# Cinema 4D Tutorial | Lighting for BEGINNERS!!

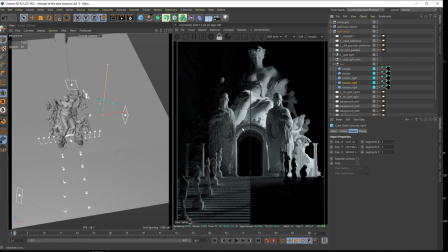35:31 render buffer all right and now get rid of these two so you can see this was just a little bit too much light for my scene too bright here too overall so this is getting too diffuse there so
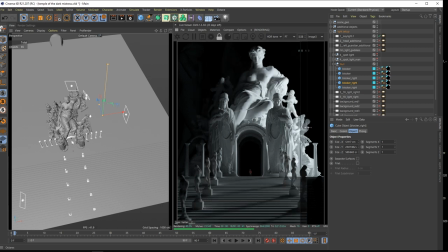35:51 this is why i introduced some of these blockers you can see this is way way better you have your light more here so you can angle it where you want it but where you don't want light for example there
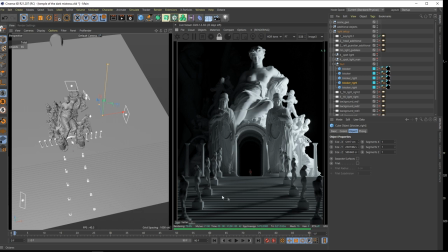36:05 so this is totally boring this overall light okay really bad choice there but this
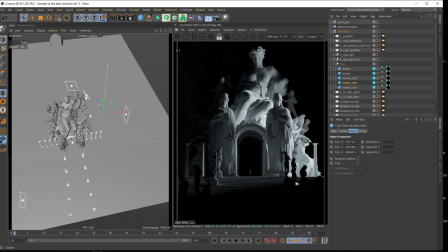36:13 one yeah so you have your center of attention here and this is not so important and you have a beautiful angle there leading the eye towards the middle of your scene so this one is um
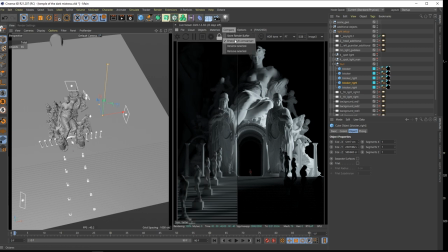36:27 is a good start here all right so let's get back to this one and
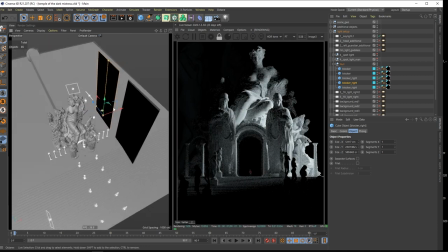36:34 put in the blockers so they are there for a good reason all right so let's see I also blocked the light here from the background
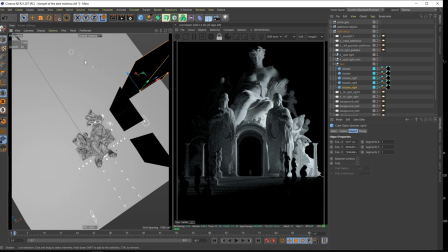36:46 that this one doesn't go back here this is more or less important
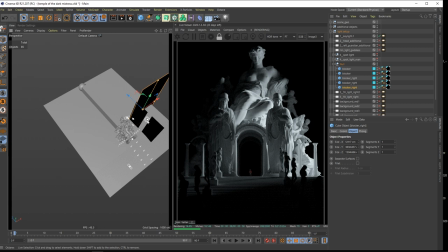36:51 for these background objects that they don't receive white light from this one but for now this is not so important so this won't
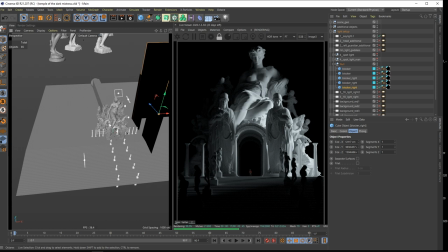37:02 change a lot of the of the lighting situation there all right so I think this is a
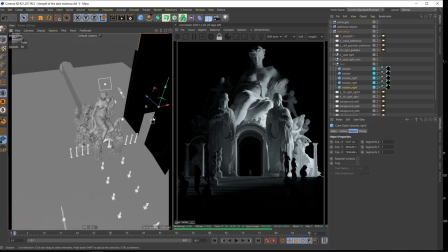37:07 good start and yeah really work with blockers just put a black material on it this is really nice technique I can also show you you can also work with
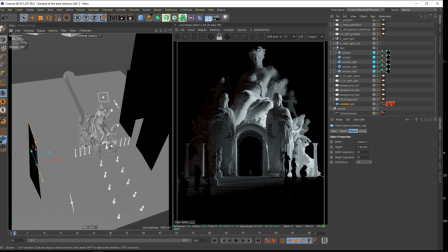37:21 reflectors don't know what the best
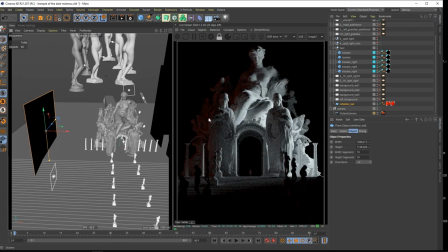37:30 word is in photograph terms but yeah so sometimes you don't want to have an additional light source there like a red like a red light then you could also work with with reflector cards
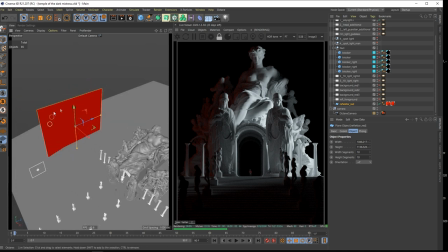37:44 so this is basically just a plane with a red material on it and the light
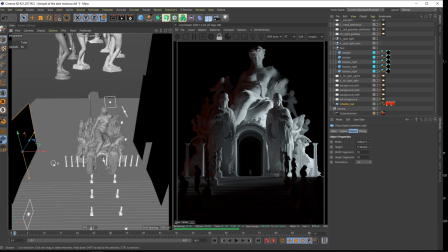37:50 will go there bounce back and give it this soft red illumination there without adding another light source into your scene with another shadows and stuff so sometimes you want something subtle like this so also
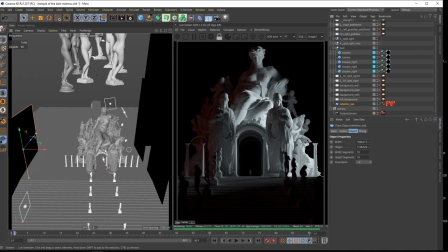38:08 think about using reflector cards so this is a nice pro technique I
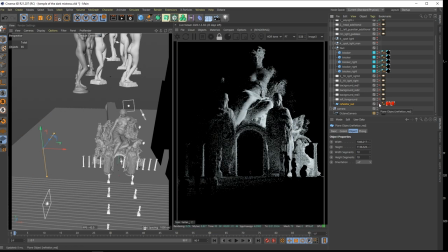38:13 use all the time but in that case I didn't really needed it so let's continue with the light setup all right what did I do here I thought
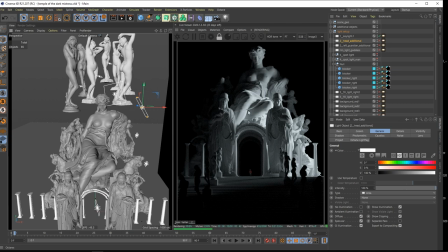38:24 this is overall looking pretty good so this is a good start but then I just got
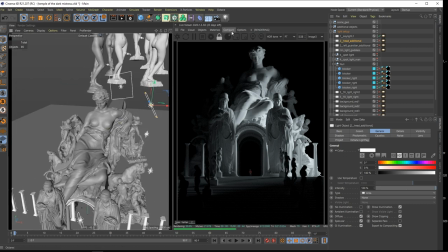38:31 into a couple of details so I thought maybe let's click this one okay head additional so by the way all of them they are just
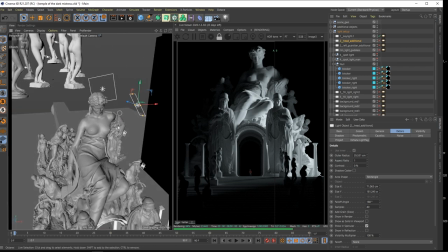38:44 area lights okay with different shapes or nothing special about them and i just play with the power and the temperature so you can see with this one i go down to a red light so let's add this one okay
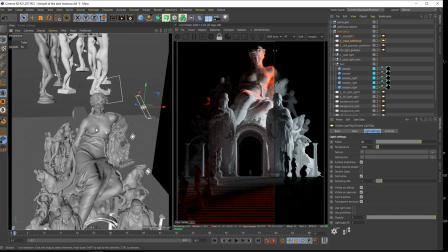39:03 okay so this is pretty strong right so maybe we will talk about this light when it comes into
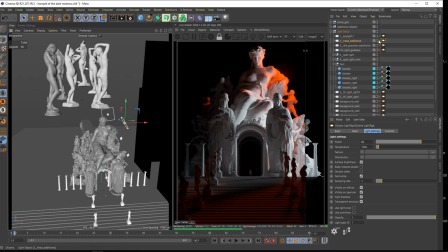39:15 to the scene with the background so for now i just leave this unchecked because
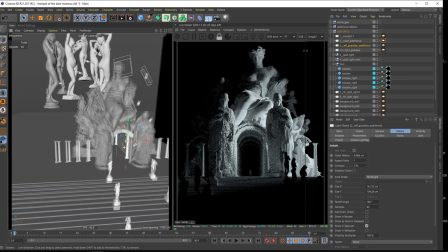39:21 makes more sense when i just put on this light let's see all right so we will
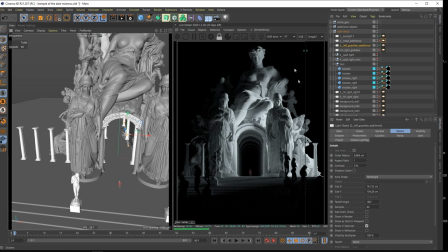39:28 first work with the white lighting in the foreground and then go to the reddish parts all right so you can see i
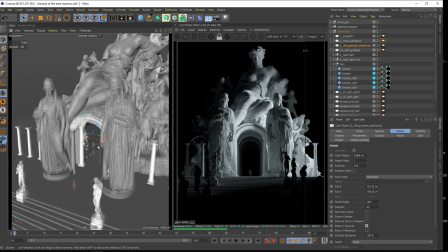39:36 just put in left guardian additional so this is another area light where i put some light
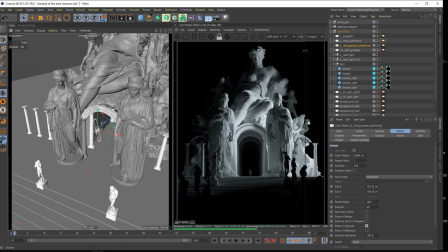39:41 here so this felt pretty dull so this was before and that's after okay so I thought light is coming from here so it could also penetrate this one a little bit so yeah we have some beautiful
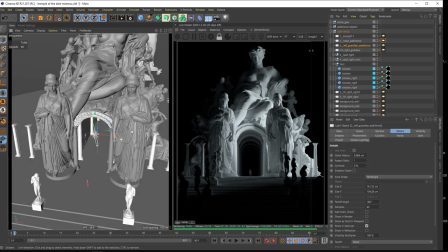39:57 details there so this is working quite fine for me all right
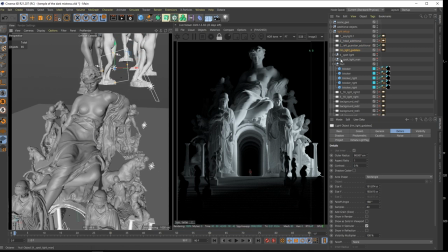40:03 let's see I have a rim god light rim light for the goddess all right let's see so this one will come
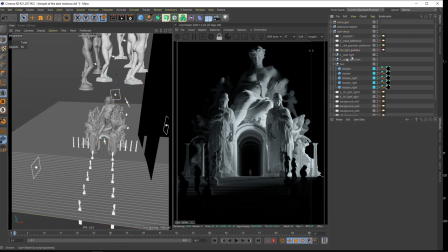40:15 yeah come useful when we put in the red light so for now this is not necessary let's see I have some fill light here all right so you can see maybe we
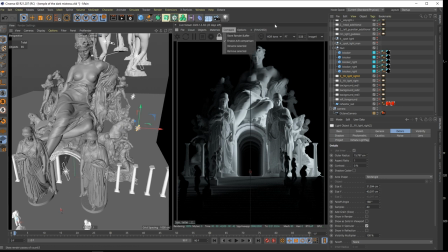40:28 just go to store this again and you
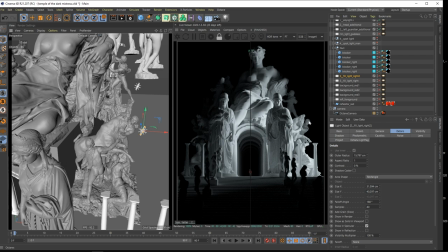40:34 can see I just felt like these ones they are a little bit dull so there
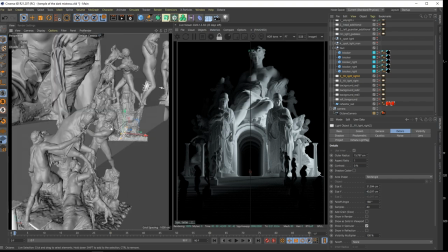40:40 could be more light so I just made small area lights where I put some
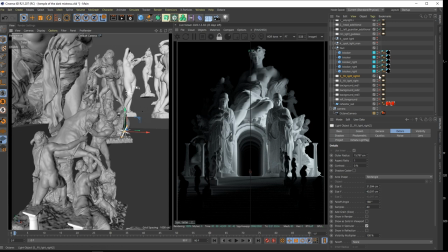40:46 lights on on this guy so here just switch it on let's see so you can see this one is way brighter and for me this is working good in the scene so here it looks not so good but overall
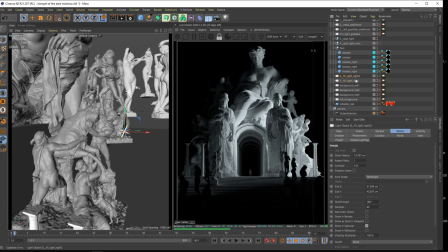41:04 you will see this is working quite well and i just put another light
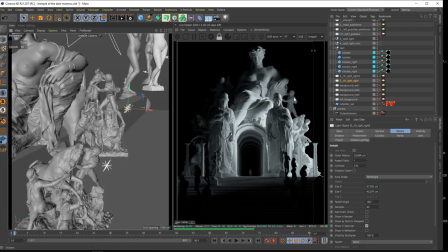41:09 on this dude so this this one felt also a little bit dull so i just put a small light there and it looks really intense here but with in the camera when you go to let's see a highlight compression put it up then this won't be so blown out and will feel more
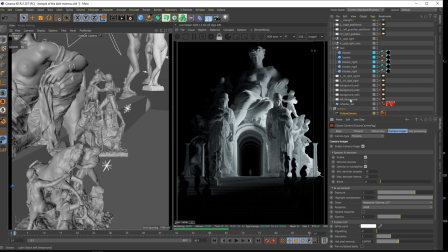41:28 natural so just wait wait a second all right so next I thought
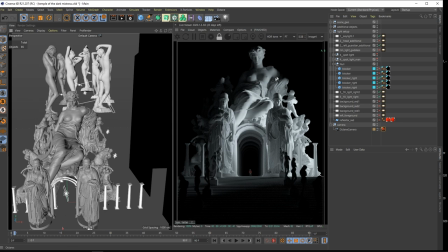41:35 mmm the lighting situation on her head is a little bit not intense enough so
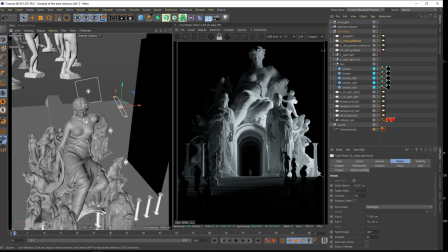41:42 I also used a little light there so it
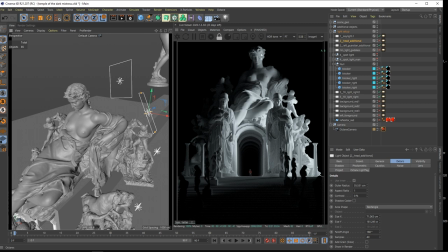41:49 angled it on her to have more light on her upper body the face and the breast so let's see what will happen there yeah